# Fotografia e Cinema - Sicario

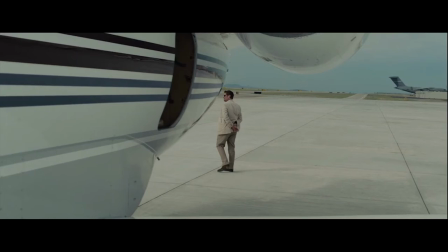Contribuisce quasi a renderlo un personaggio lontano sicuramente, forse anche ostile, di sicuro ambiguo.
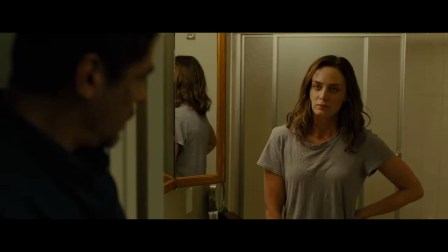E poi ad esempio guardate una scena in un bagno, quanti livelli ha, ragazzi. In primo piano c'è Alejandro, poi Kate, poi lo specchio, poi la doccia. E lo specchio tra l'altro mostra la schiena di Kate. È un messaggio del fatto che forse le conviene guardarsi le spalle?
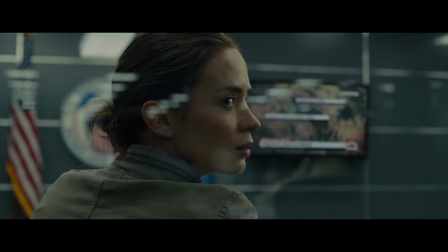In Sicario poi c'è un enorme uso di riflessi, ragazzi.
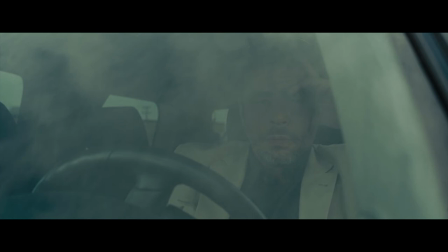Riflessi negli specchi, riflessi attraverso i vetri, simbolo della natura ambigua non solo dei protagonisti, ma anche della natura umana più in generale. La verità si mischia con le menzogne, verità che è difficilissima da trovare, quasi impossibile. E poi in Sicario ci sono tantissime barriere, simboleggiate dalla polvere, dalle tende,
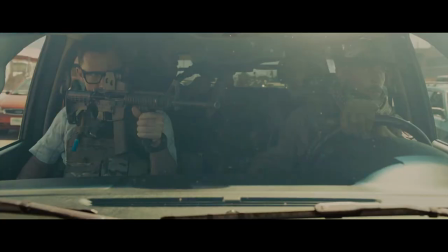dai vetri, che offuscano ancora di più la percezione che abbiamo di questo mondo ambiguo. Tutto si mischia in Sicario. bene, male, verità, bugie, entra tutto in un calderone. E distinguere tutte queste cose alla fine è estremamente difficile, come capirà Kate. La stessa Kate che si salva grazie proprio a un riflesso nello specchio, quando nota il poliziotto corrotto che le vuole sparare, riflesso nello specchio. E anche qui un poliziotto corrotto, riflesso in uno specchio. Tutto ritorna all'idea di un mondo nel quale giusto e sbagliato si mischiano continuamente. E paradossalmente il boss che uccide alla fine Alejandro non si vede attraverso un vetro, né tantomeno riflesso in uno specchio.
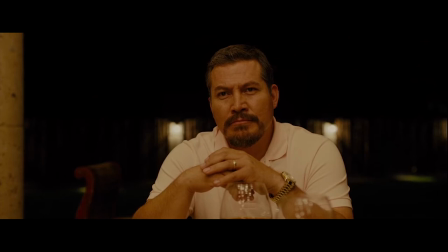È lì, in bella vista, illuminato benissimo, in una scena che in certi momenti assume quasi i toni di un quadro del Rinascimento.
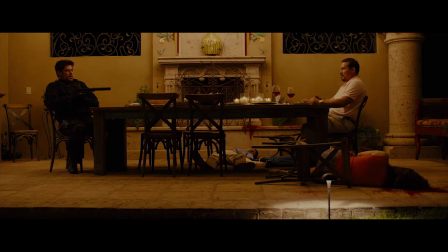Sarà macabro da dire, ragazzi, ma questa inquadratura è meravigliosa. Per quanto riguarda l'illuminazione, poi anche in Sicario Dickens resta fedele alla sua idea base, ovvero opta per una illuminazione che risulti il più naturale possibile. Vuole che le scene siano illuminate come lo sarebbero nella realtà.
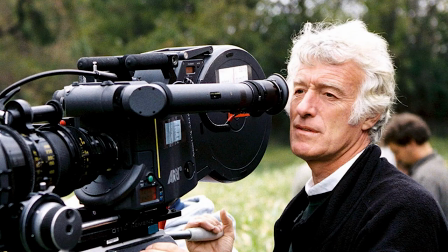Come afferma lo stesso Dickens, un bravo direttore della fotografia non deve sempre rendere straordinario l'ordinario. A volte basta replicare fedelmente la realtà. E in Sicario poi Dickens fa un largo uso della luce riflessa.
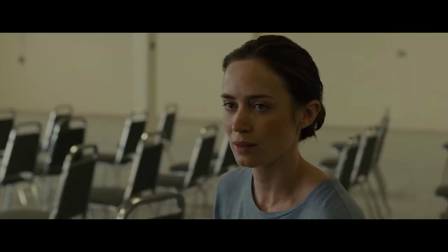Spesso e volentieri vediamo gli occhi che sono neri. Se si fosse usata una luce più diretta ci sarebbe più riflesso all'interno degli occhi. Osservare gli occhi degli attori ci dà sempre un sacco di indizi utili per capire come è stata illuminata la scena. E il volere illuminare le scene come sarebbero illuminate nella realtà contribuisce al largo uso che fa Dickens, non solo in Sicario ma in tutti i suoi film, delle luci pratiche. A volte anche come unica fonte luminosa. Il che contribuisce a dare un grande realismo, che era poi anche l'obiettivo di Sicario, risultare molto realistico.
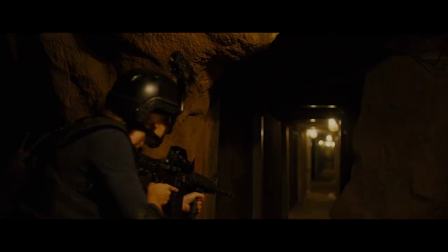La sensazione naturale che restituisce l'illuminazione scelta da Dickens in Sicario ti risucchia ancora di più in questa storia.
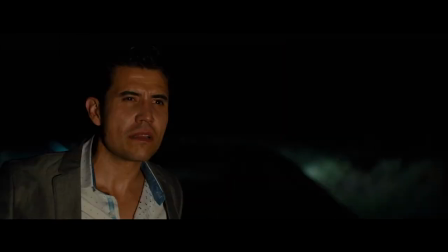Pensiamo ad esempio alla scena verso la fine con Alejandro che cattura il boss Diaz. Questa scena è illuminata solamente con i fari della macchina.
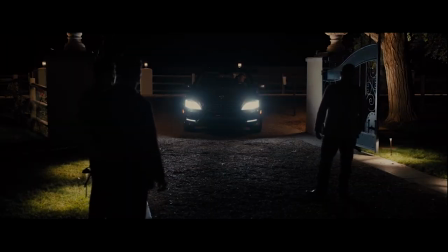Così come quando Alejandro arriva alla villa del boss. La scena è illuminata dalle sole luci della macchina e della villa.
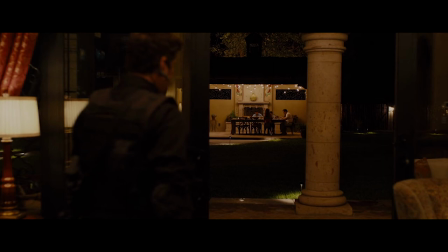E ancora successivamente al tavolo del boss vediamo appese al soffitto tutte quelle lampadine che offrono una perfetta illuminazione dall'alto. E di esempi così in Sicario ce n'è pieno. E al realismo di questo film poi contribuisce anche l'idea di includere il punto di vista del visore notturno di Kate. E più in generale gran parte del film lo seguiamo dal suo punto di vista. E poi naturalmente in Sicario non manca nemmeno un marchio di fabbrica della fotografia di Dickens, sto parlando naturalmente delle silhouette.
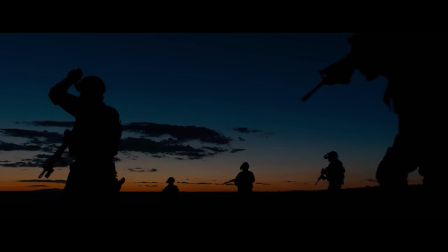E fra tutte quelle presenti in Sicario, ragazzi, questa secondo me è meravigliosa.
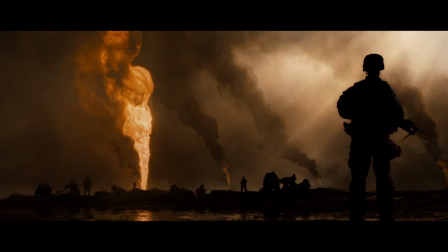Tra l'altro potrebbe anche essere un'autocitazione di Dickens al suo lavoro fatto in Jared.
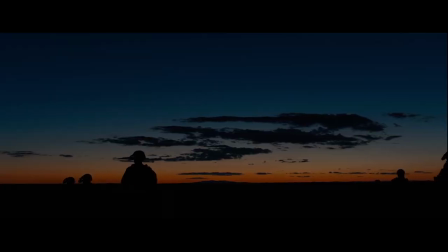I soldati al tramonto che scendono letteralmente nell'oscurità, ne sono inghiottiti, simbolo forse della pericolosità della missione che li attende? Secondo me sì. È interessante anche parlare un po' dei colori scelti per questo film.
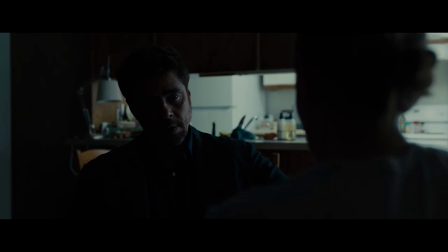Infatti il blu viene ricollegato alla giustizia, il nero alla corruzione e il beige per la natura moralmente ambigua degli esseri umani.